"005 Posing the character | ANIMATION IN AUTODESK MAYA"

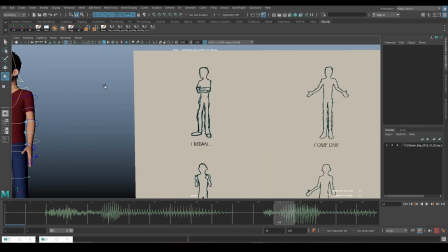(16:29)
So that just means let's look at my elbows are raised up because he's kind of becoming tense.
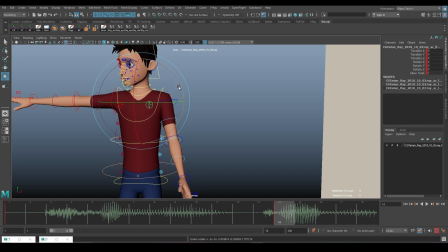(16:36)
So it's ka.
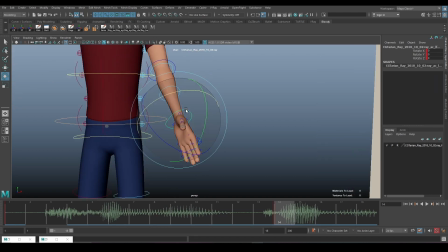(16:45)
That is, why is that? I think we can, pause this.
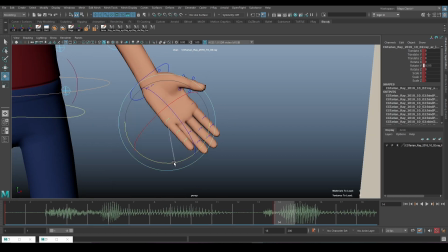(16:55)
I think for you it's just a matter of widening, because it's like, come on. So his arms are really, like asking the question, come on, come on.
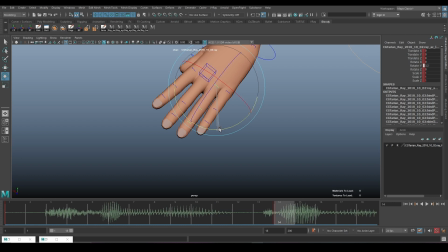(17:07) Why? You seriously cannot stop yourself from lying.
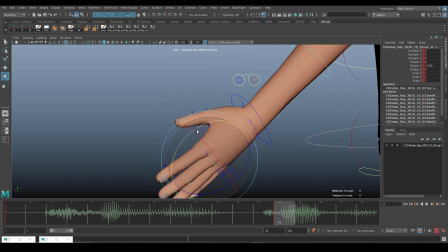(17:13)
I'm sure you've had a liar in your life. So, the feeling of being lied to.
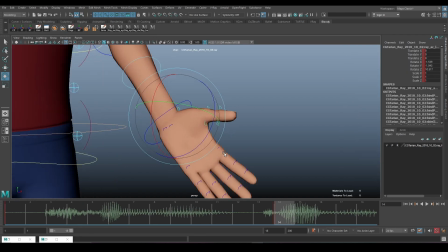(17:21)
So you can tell that this guy is clearly not happy about this guy
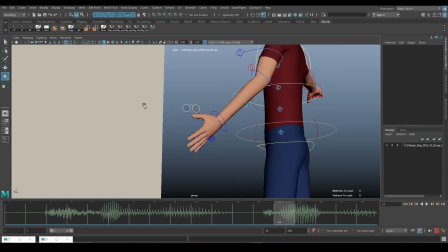(17:30)
lying so much. So come on.
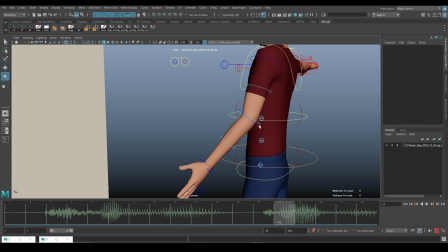(17:35)
I feel like the elbow could go a little bit up.
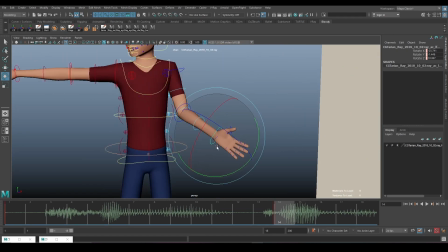(17:43)
The arm, of course, looks weird like that. I think that's better.
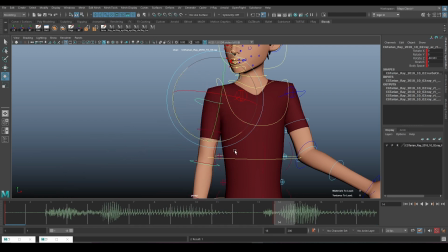(17:49)
And I think I did not mention you should have another camera, the one that you want to view in, already propped up.
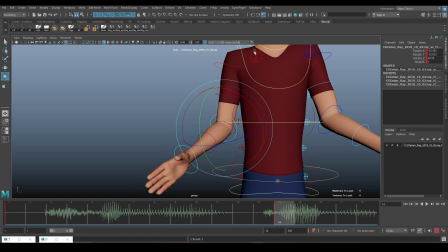(17:57)
So we're going to do that in the next lesson. But again, raise this elbow because he's tense.
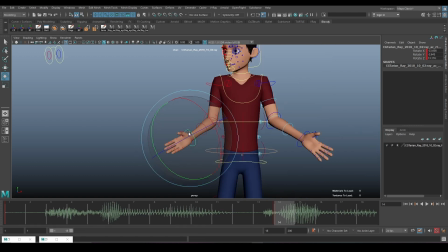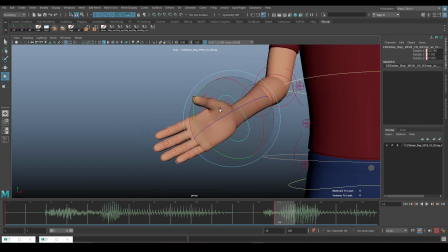(18:10)
Come on.
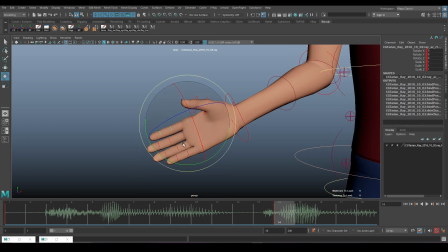(18:14)
Let's open up. Let's flare out. So open up the fingers. And for the thumb, that seems to be doing a better job. And like just have a slight bend like that.
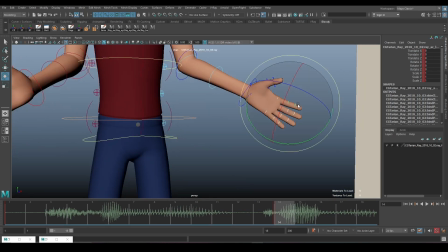(18:34)
That makes the pose look way nicer. Like that.
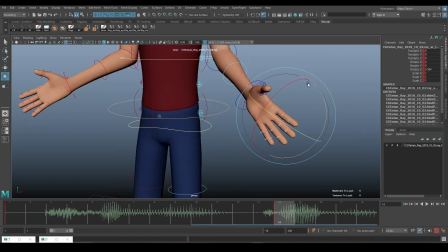(18:40)
Come on. No.
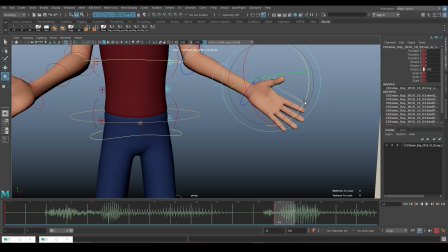(18:46)
Stretching out the fingers a little bit really helps them stand out.
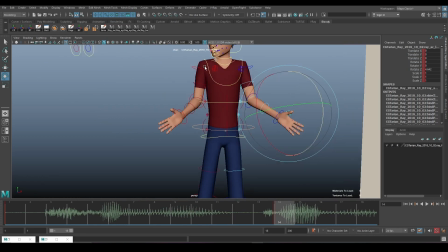(18:50)
As you can already see, it looks like he's really, and maybe is this a little bit.
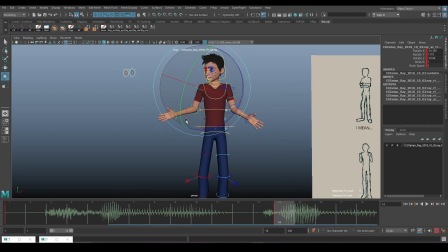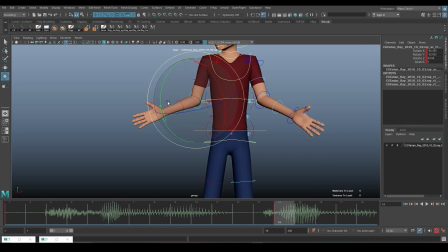(19:06)
And you want to avoid twinning, where one side looks exactly like the other side.
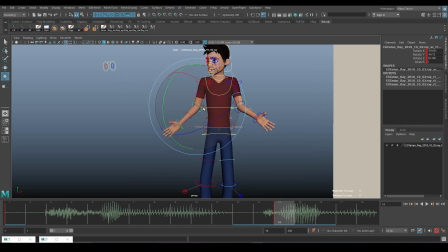(19:11)
So going to maybe drop that one a little bit, or maybe,
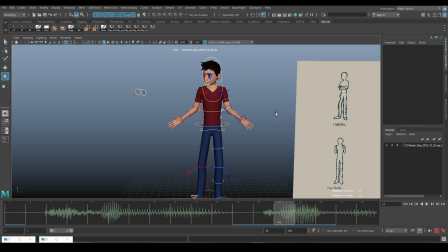(19:19)
maybe push this one a little bit forward. And come on.
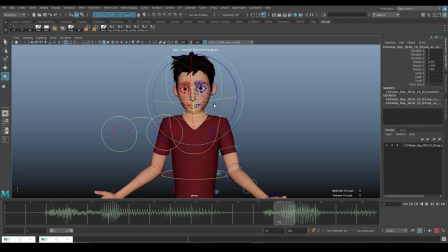(19:26)
I think at this point he's looking at the camera and his head should be straight. And I've noticed that also the head control is not in that. So let's look at where all the poses are. Okay.
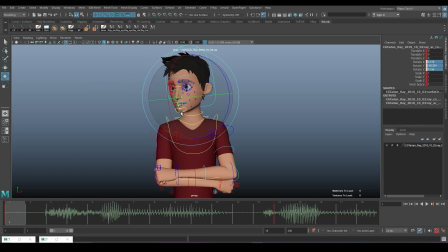(19:49)
Now, as you can see, the head control was not in that selection set, so it wasn't keyframed.
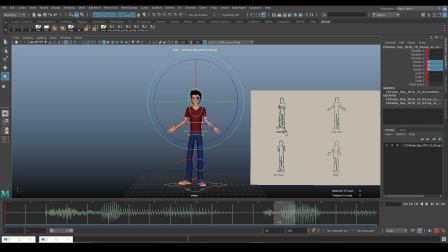(19:58)
Right? You want to hold this pose. This is what now I was saying, right?
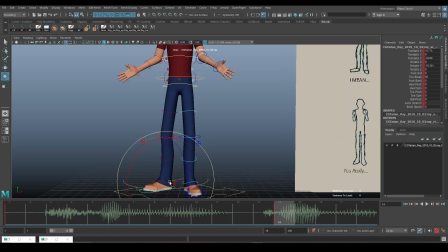(20:03)
So And also the leg is back, so
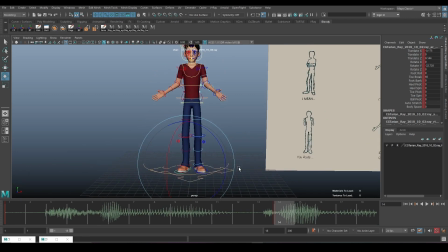(20:09)
the leg seems to be like has brought itself back, and he's more raised like this.
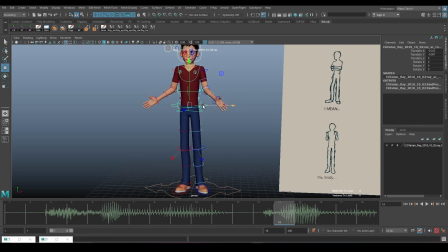(20:20)
I feel like he needs a curve where maybe he's bending towards this way, and then his upper body is swinging,
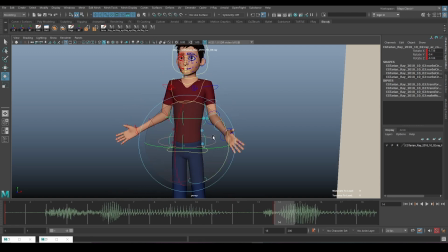(20:31)
swinging towards this way, right?